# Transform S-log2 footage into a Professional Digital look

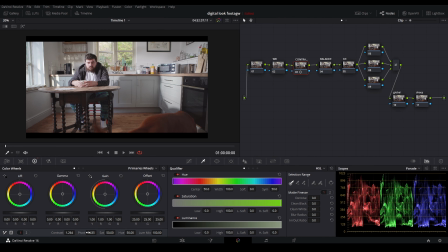3:39 So essentially the pivot shows and determines where the contrast is essentially hitting so if i increase the pivot it's going to hit more of the mid tones
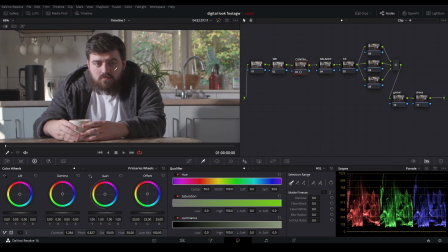3:47 and the highlights and as you can see the more i do that now his face has got is more contrasty it's a bit more muddier and
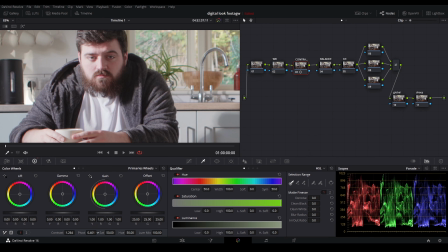3:55 if i decrease the pivot it's going to hit less of the highlights less of the mid tones and it's just really going to be hitting those blacks and that's
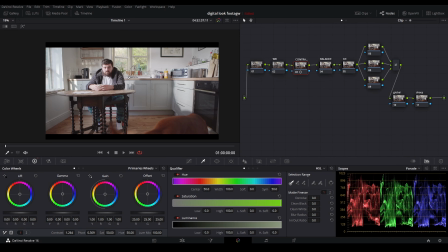4:02 kind of what you want to do for more of a digital high key kind of luck so so i usually lower the pivot rather
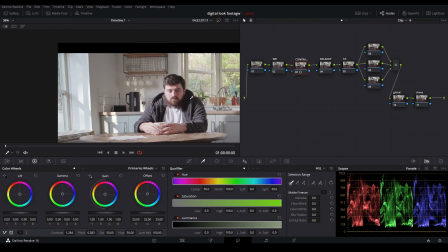4:09 than increased to pivot because then you're just affecting the blacks and you're just gonna you just really want to get those really rich rich blacks and you don't
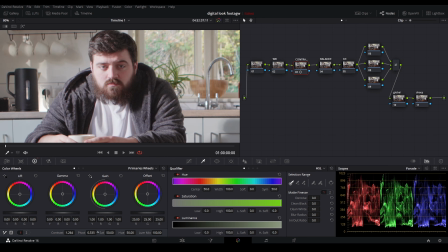4:17 want to be affecting the skin as much because that keeps the skin nice and bright so I'm just gonna decrease that up to about here so that's before that is after so far so looking good so the next thing we're going to touch is balance
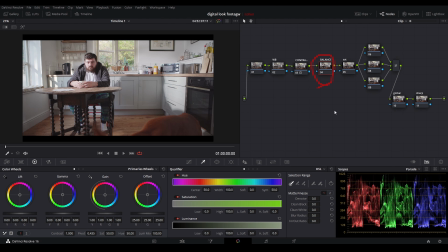4:32 and essentially what that means is stretching out the image so much where we have details in the highlights the mid-tones and the shadows which is what all of these areas mean on this graph here and if you can't find this
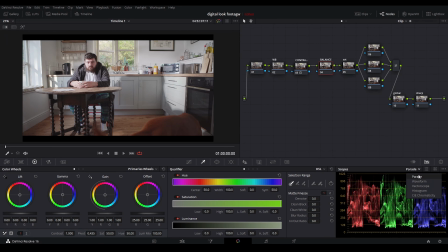4:48 graph all you have to do is click on this waveform go down and press parade you can see the highlights are kind of almost clipping i'm going to come into gain and we're just going gonna drop this down till about there.
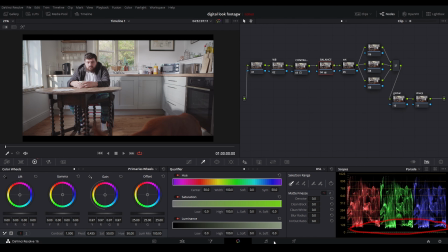5:03 That's fine. Bring those blacks down as you can see here they're a bit lifted so it's gonna go down to the left and then just drag that down making sure you're not clipping those blacks and then we're just gonna bring the gamma up a bit just bring those mid-tones higher.
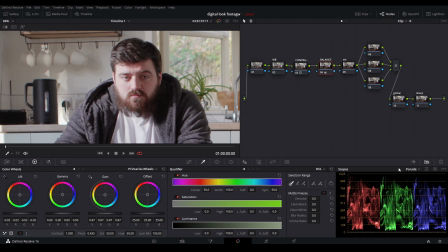5:20 That's kind of good might look like things are clipping however just use this waveform and you'll be able to see.
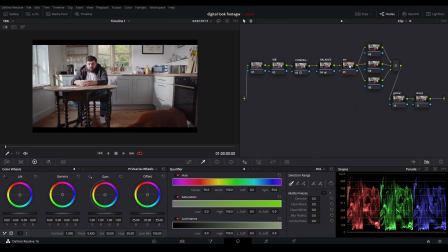5:26 And then the last thing we're gonna do here is saturation. So for saturation all you're going to do is click on this icon here and you're going to have red output, then you're going to have red output, green output and blue output and all you're going to do is just shoot them up to the sky all the way to the top.
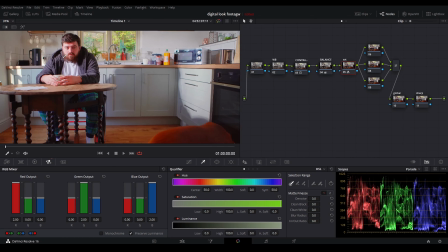5:43 So as you can see the image is looking lovely but now you can really get a sense of the white balance and the colours.
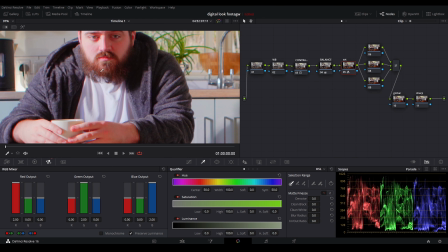5:50 So as you can see in these mid-tones and shadows and even in the skin there's still that magenta hue.
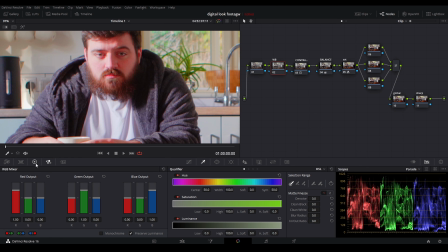5:56 So we're gonna go to white balance we're gonna go back to our primary wheels and then go to offset and just move that shift that towards green and yellows a little bit some more towards the greens just to counter that purple and magenta and
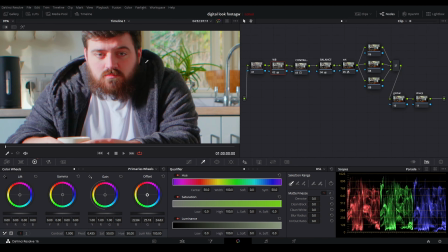6:12 that's good doesn't matter if the skin's a bit red it's skin is the skin
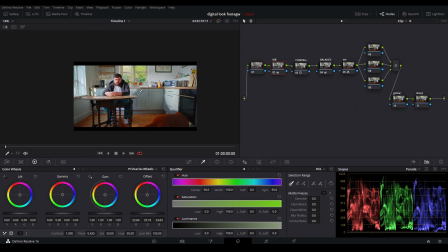6:17 supposed to be red it's just very saturated right now so let me show you
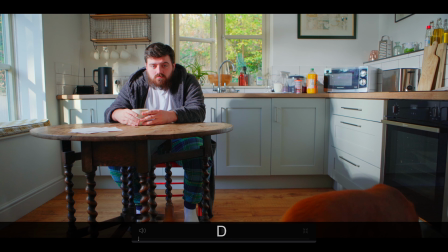6:22 this is without white balance and that is after white balance so as you can see that's a big difference already and it also shows
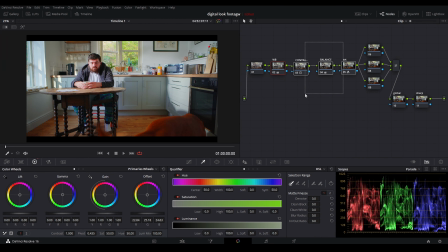6:30 why it's important to do these three steps contrast balance and saturation before you actually get into white balance so now the fun begins we're going to use these three notes which is attached to the layer mixer so as i said it's very much like photoshop where you have layers so we have this
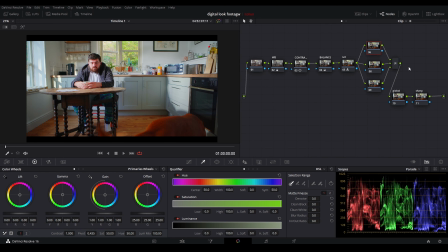6:49 is the top layer this is the middle layer and this is the bottom layer and all we're going to do with these clips is just do some simple
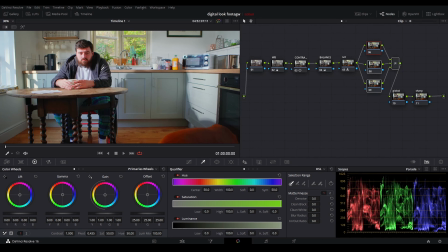6:56 masking um the reason why we wanted to push the colors so much and get a really nice balanced image and stretch it out as much
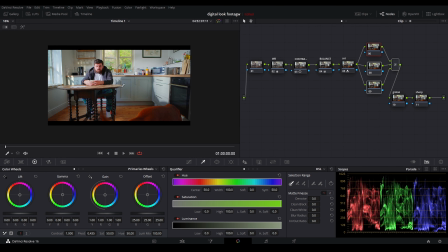7:04 as possible um here is so the masking has a lot more you have a lot more information to play
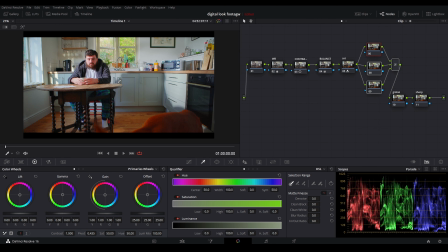7:11 with with the masking so you have a much cleaner and nicer selection when you do select your colors.
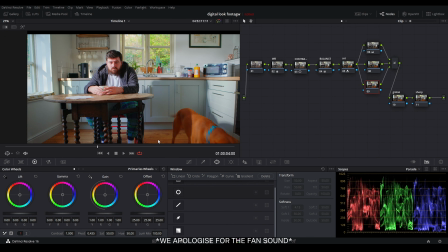7:18 So we're going to start off with this bottom layer here and we're going to concentrate on the skin.
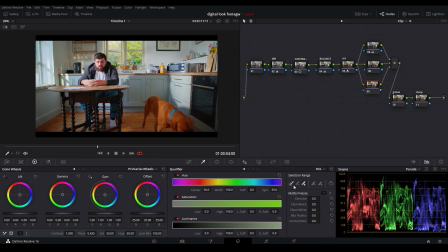7:23 So if I click this eyedropper tool make sure this is selected and
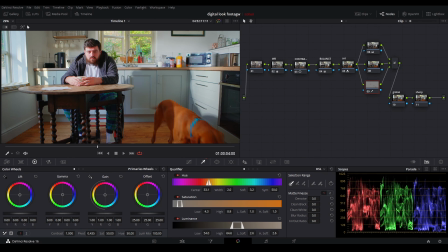7:29 just click the skin and to see what you've selected you click the magic wand and you'll be here.
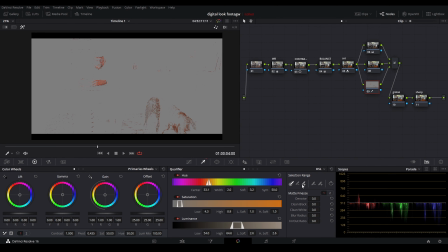7:35 Of course it's not going to be perfect as soon as you click it so you're going to click on this additional eyedropper tool which is here might be different in davinci resolve 17 and then you just click on the skin
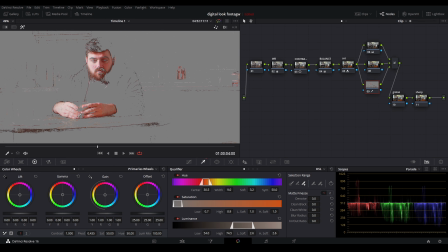7:47 and it's like a bit more skin just so till the skin is fully fully covered
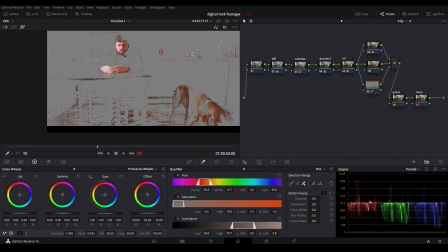7:57 so that's good yep
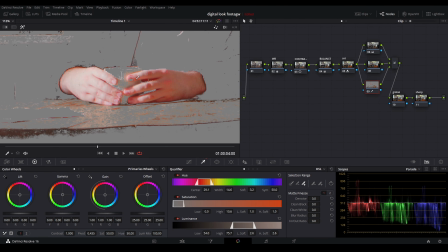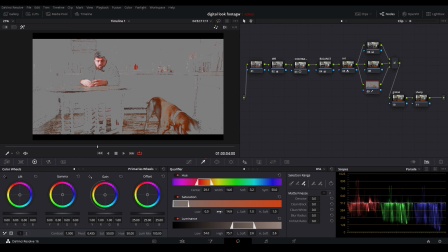8:07 that's okay and then what you're going to do is i'm actually just going to increase the softness of this this range shows that's the only hue that's going to be affected in this scene same with the saturation where the low
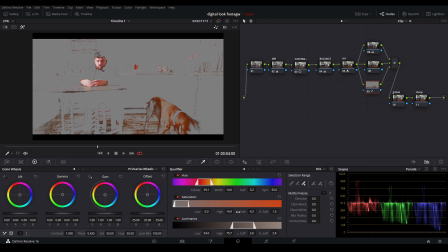8:25 saturation is on the high saturation so if you move this if you move the slider upwards you're gonna hit less of those lower saturated areas and if you move this high you're gonna attack down more high saturated areas
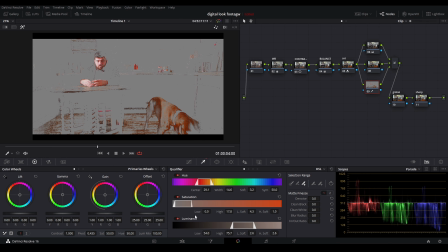8:39 actually move that up so we affect the bottom bit of the chair and same with the luminance attacking more of the darker luminance the more of the darks and then hitting more of the highs once we've got selection that we're happy
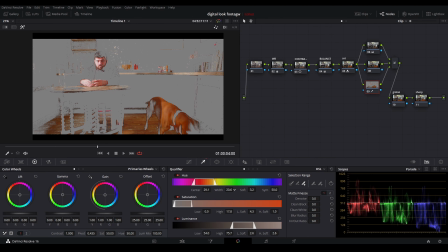8:55 with we'll stick with maybe this
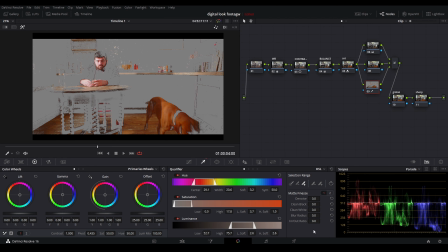9:10 it doesn't have to be perfect by the way then we're just going to go to blur radius which is here and then we're just going to increase that blur radius and then we're going to go to denoise and we're just going to increase the denoise to about 10, 11, 12, wherever your preference is this kind of just smoothens out that mask
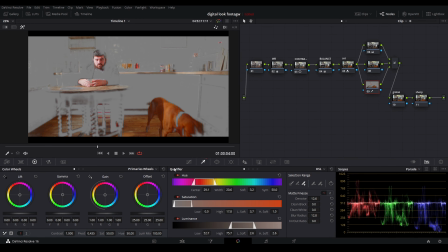9:30 so when you do playback it's not all noisy and grainy and stuff.
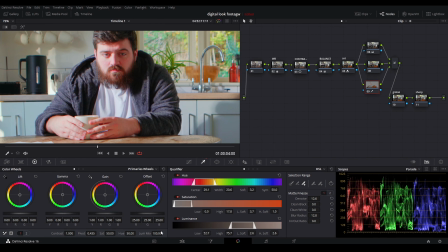9:35 So what we're going to do now is we're just going to zoom into the skin and we're going to go down to the saturation and we're just going to lower that sat
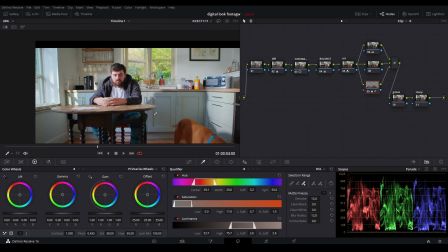9:41 just gonna lower that lower that until that so as you can see this was a before and that was the after
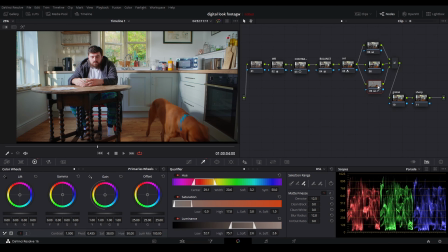9:49 and as you can see only the oranges have been affected what we're also going to do is just bring a bit of warmth to the skin so it's going to push the gamma to the left a bit and a bit higher like
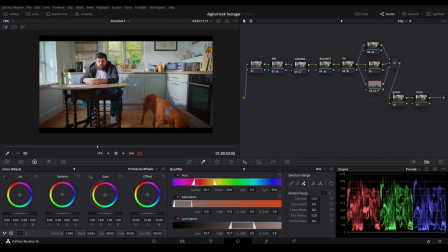10:02 so it's very subtle but it just adds a bit more warmth to the skin actually may not even be using this
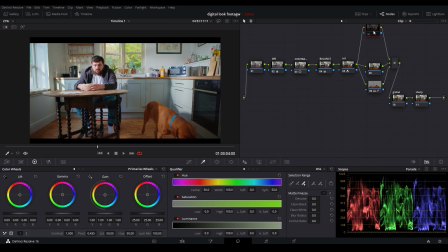10:09 node here so we're just going to click the six and it's going to disable this layer so we're just going to leave that but we'll be using this one which now will be the background layer almost um so now if you look at this if i increase anything on this um clip you can
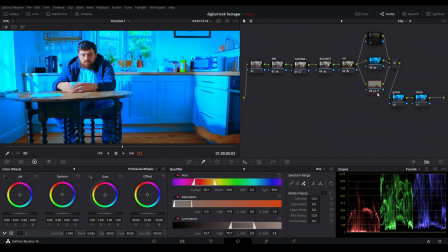10:26 see now the skin tones are not affected because we've already selected the oranges on that initial foreground layer which is this one so on this layer the skin and the oranges
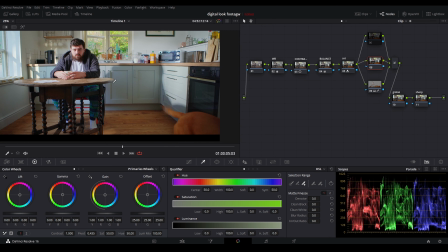10:36 will not be affected actually reset that and then all we're gonna do is we're gonna drop saturation a little bit and
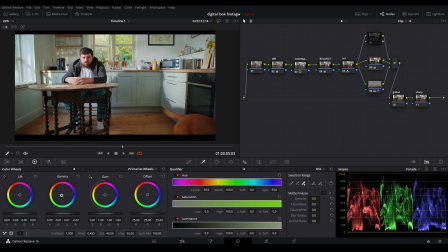10:44 then we're actually going to go to the gamma and we're gonna push that towards the greeny and the blues it looks a bit more filmy than anything because of the colors but
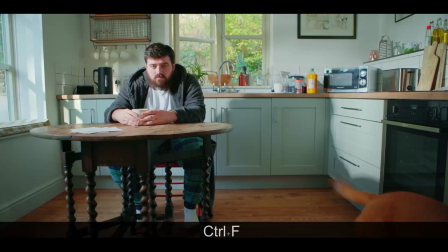10:59 it just gives it that nice bit of punch so that's before that's after as you can see it's just a bit a bit nicer the
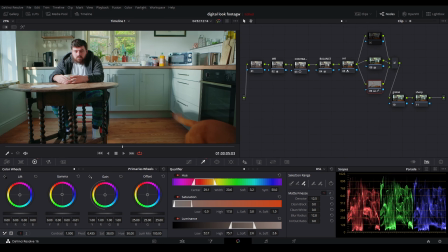11:09 skin is looking still a bit too red for me so what you can do to actually change the hue of the skin you just actually you can just go to you and then just just that maybe go downwards and as you can see
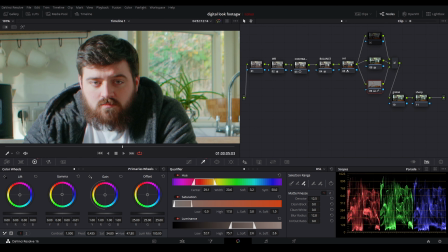11:23 you can do this by eye or you can use a vector scope we're just gonna do it with the eye it's fine this clip here we're
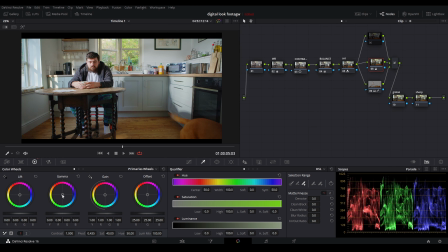11:31 just gonna I'm just gonna move this start again just move this down this bit and actually also adjust the highlights just